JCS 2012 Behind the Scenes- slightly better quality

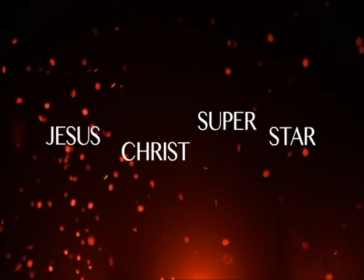0:00 I'm incredibly proud of your enormous achievements in the last few weeks and you should just enjoy it, take it and now begin a journey.
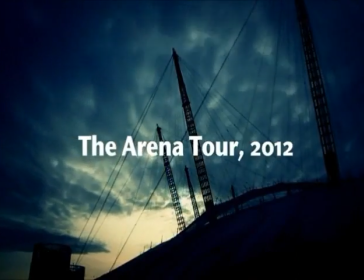0:08 That's a whole new journey in the next few weeks of taking the show to the whole new level than it can be.
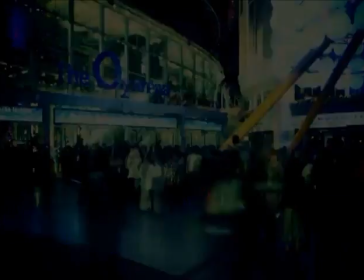0:14 Thank you so much for giving it up. Thank you.
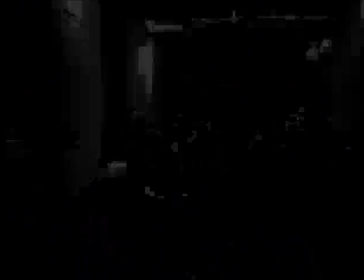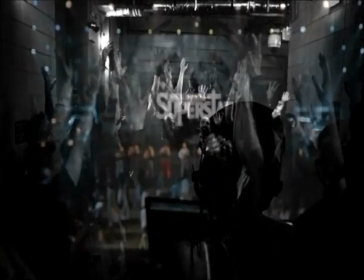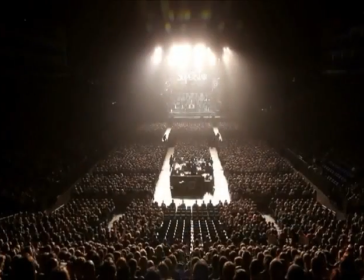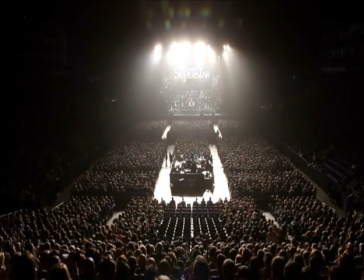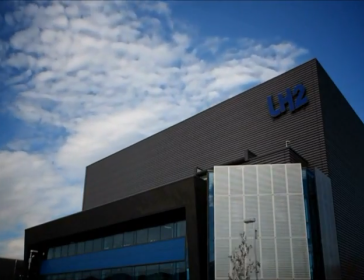0:51 We're at a facility called LH2 which is a sort
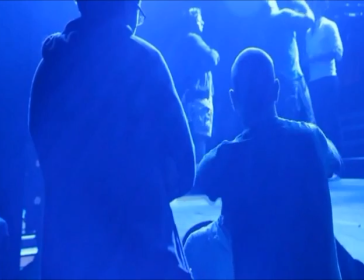0:56 of sound place where we can do a proper tech of the show and at this stage now,
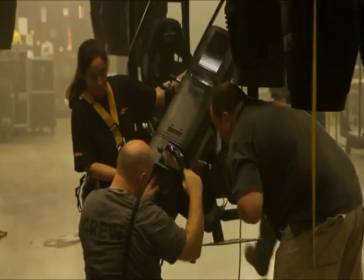1:01 we're about a week away from performing at the O2, so we add the lights, the sound, the band.
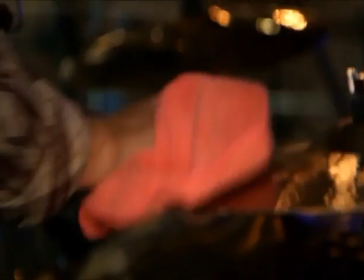1:06 A couple of bottles of water. Always, yes, lovely. What sticks do you want? I'll have some five Bs, please, mate.
And all the elements that make the show the great show that we hope it will be.
Ladies and gentlemen, can you pack away your tents?
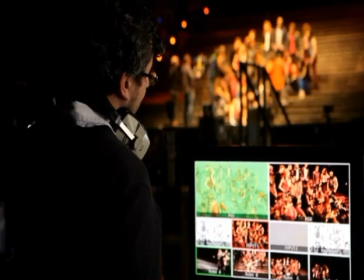1:18 We're going to go from the eatable, please, set in your tents from the top of that, too.
We've allowed Lawrence, our director, completely free reign to create a totally contemporary Jesus Christ Superstar.
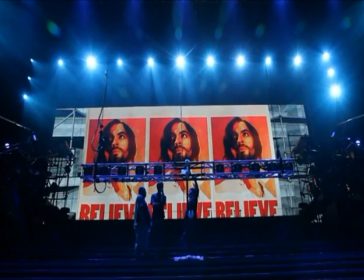1:31 Whether it's too contemporary, I don't know yet, but of course,
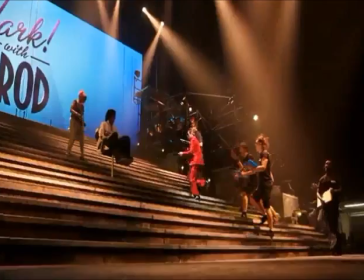1:34 we're in very early days, it's not yet knit properly, we're only about 40% there, but it's amazing how quickly these things come together,
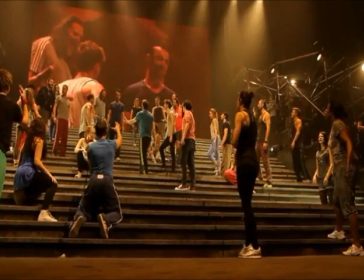1:40 and from what I'm seeing at the moment, it looks very exciting. The biggest challenge we've probably got, in a way, is the staging of the drama,
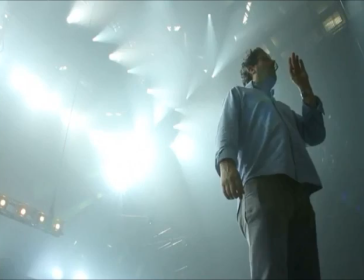1:48 and that's where I suppose this is a bit different to any other kind of rock tour, because it is a musical theatre staging,
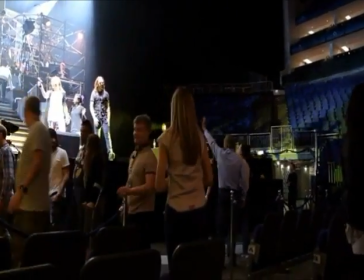1:56 but within an arena context.
But the tough economy is pushing people to the brink. The question remains, are their voices being heard?
The concept arose in conversations with Andrew before Christmas when we were trying to figure out how to do the thing in an arena.
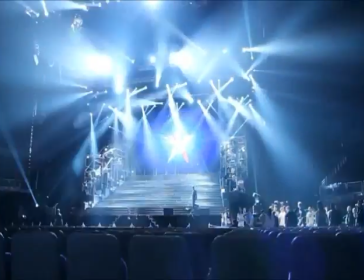2:22 And the conversations were a lot about the Occupy London movement, the recent Arab Spring,
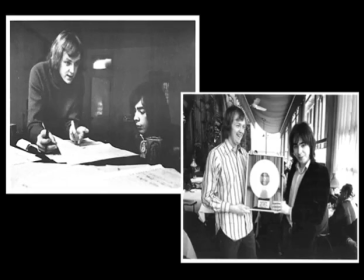2:28 the fact that in a way you could totally take Tim Rice's lyric and read it as
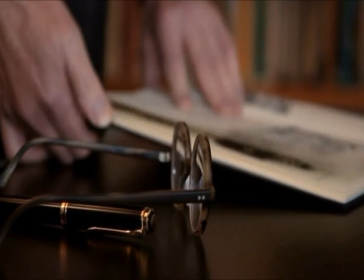2:35 a late 20th early 21st century essay on the relationship between people in power and the crowd.
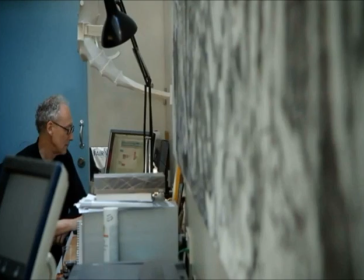2:42 I then tried to find a symbol,
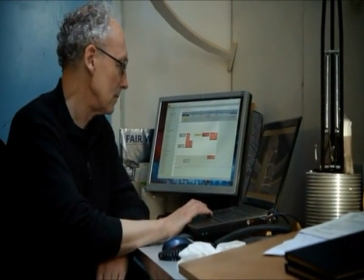2:46 kind of architectural symbol, that could become the stage and that would communicate two worlds,
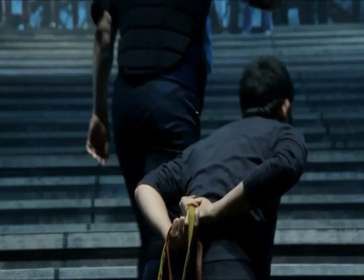2:53 the world of the establishment and the world of the crowd,
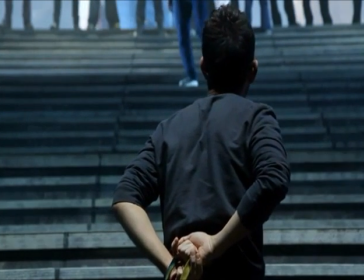2:56 and the thing about establishments is that people in power always build stairs,
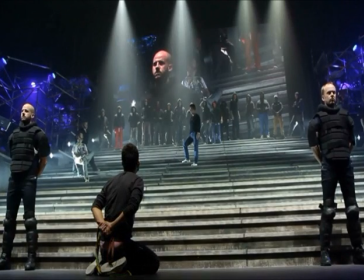3:03 they build pyramids, they build things that lift them up so that they can always portray themselves at the top of something with all the peasants down at the bottom.
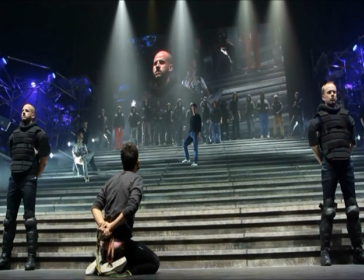3:12 To put a man to death, we need him crucified, it's all you have to do.
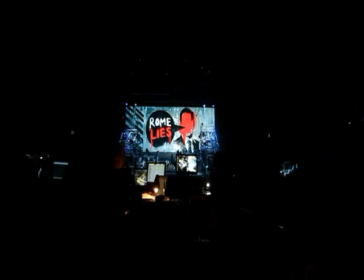3:21 The images of the protesting young people against power
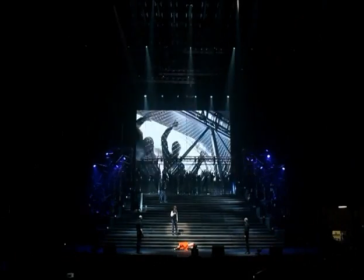3:31 and the symbol that we could make architecturally really just became then the form of the show.
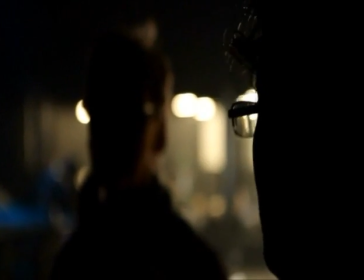3:40 It was Lawrence's idea to bring the cross in from the grid so that it was part of the architecture of the stage.
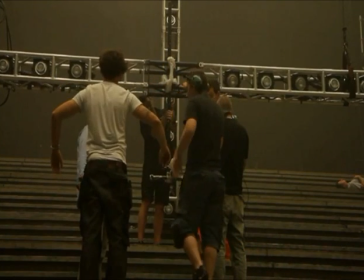3:47 And it fit well with my image of the arc of the show being from darkness to light,
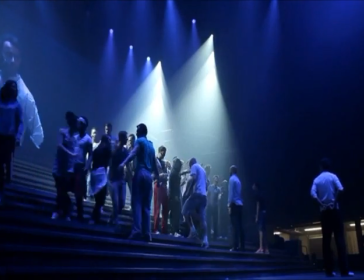3:54 from the crowd, being in the desert, camping, being in Gethsemane, the Last Supper, all those dark scenes,
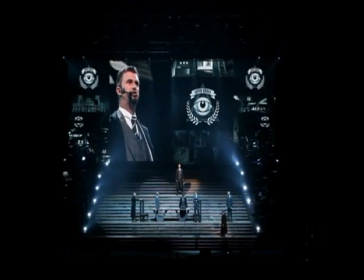4:01 punctuated increasingly frequently with these very strong, brightly lit scenes of the establishment.